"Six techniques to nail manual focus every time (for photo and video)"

Now I don't mean you have to grab a tape measure and lay down focus marks like you've got a bunch of actors coming towards you, but I like to pick a few things in the environment,
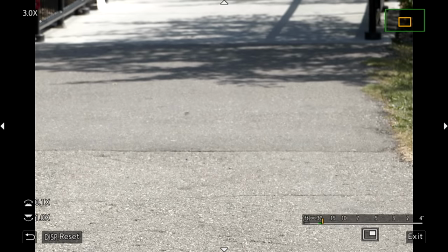Say, a tree or a crack in the sidewalk, I know my subject is going to be moving over.
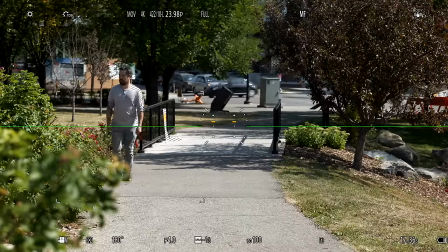And as long as I'm focused on those at the same time my subject's moving past them, even if it's out of focus during a lot of the shot, as long as you hit those barks,
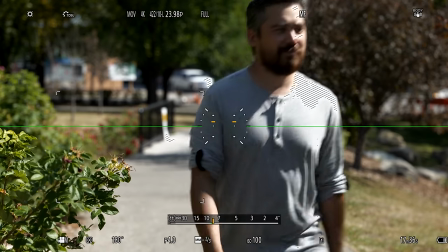it's going to look like they were in focus the entire time. Our minds are pretty crazy that way. Another thing to remember is you can change the focus distance not just by twisting the focus ring on your lens, but also by physically moving the camera. I do this a ton when I need to make very small adjustments.
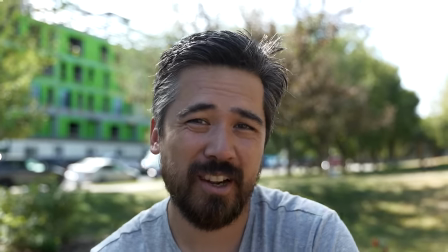Say, Chris is talking to camera and he leans forward very slightly, I'll just physically move the camera backwards about the same amount of distance.
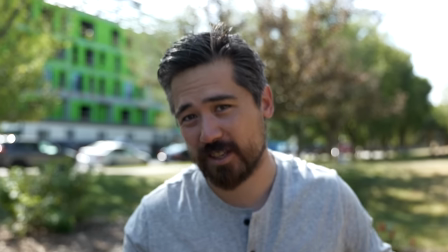This means I don't have to grab the focus ring and potentially overshoot. Also, a lot of the time when I'm moving the camera with my subject, whether it's handheld or on a gimbal or a steadicam, I don't really want to grab the focus ring.
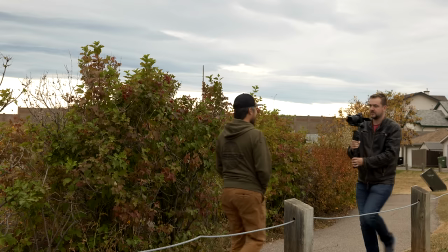It could jostle the camera and I might not want to set up an expensive follow focus unit. So in those situations, I just want to keep the exact same amount of distance from the camera to my subject.
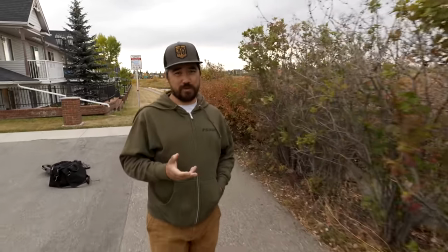As long as I maintain that, they should be in focus the entire shot. My last tip for today, a lot of the time when you're doing product photography or b-roll,
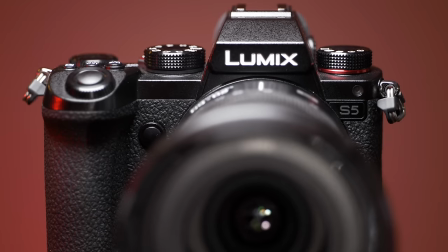you're going to want to snap focus from completely out of focus right onto your subject, and it can be really difficult to hit that mark.
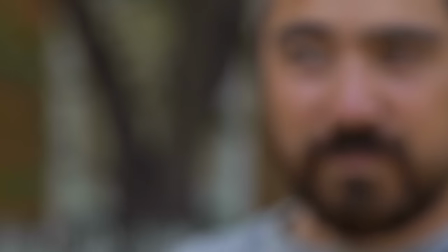Here's what I like to do. I actually pre-focus on the subject, then I throw the focus completely out, either in front or behind the subject.
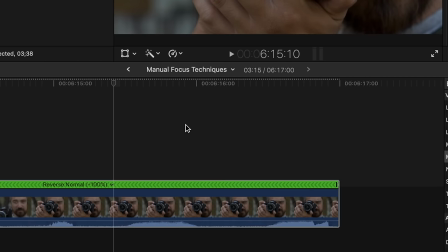Afterwards, in editing, I reverse the clip, and it'll look like it's snapping into perfect focus every single time. So it seems kind of funny with all the new technology in these cameras that we wind up talking about manual focus, but with so many people adapting lenses and getting into video, it seems like the right time. And we have a lot more tips too, so let us know if you'd like to see more episodes like this. As well, don't forget, follow Chris and I on Instagram, on Twitter, and make sure you subscribe to the channel so you don't miss more tutorial episodes.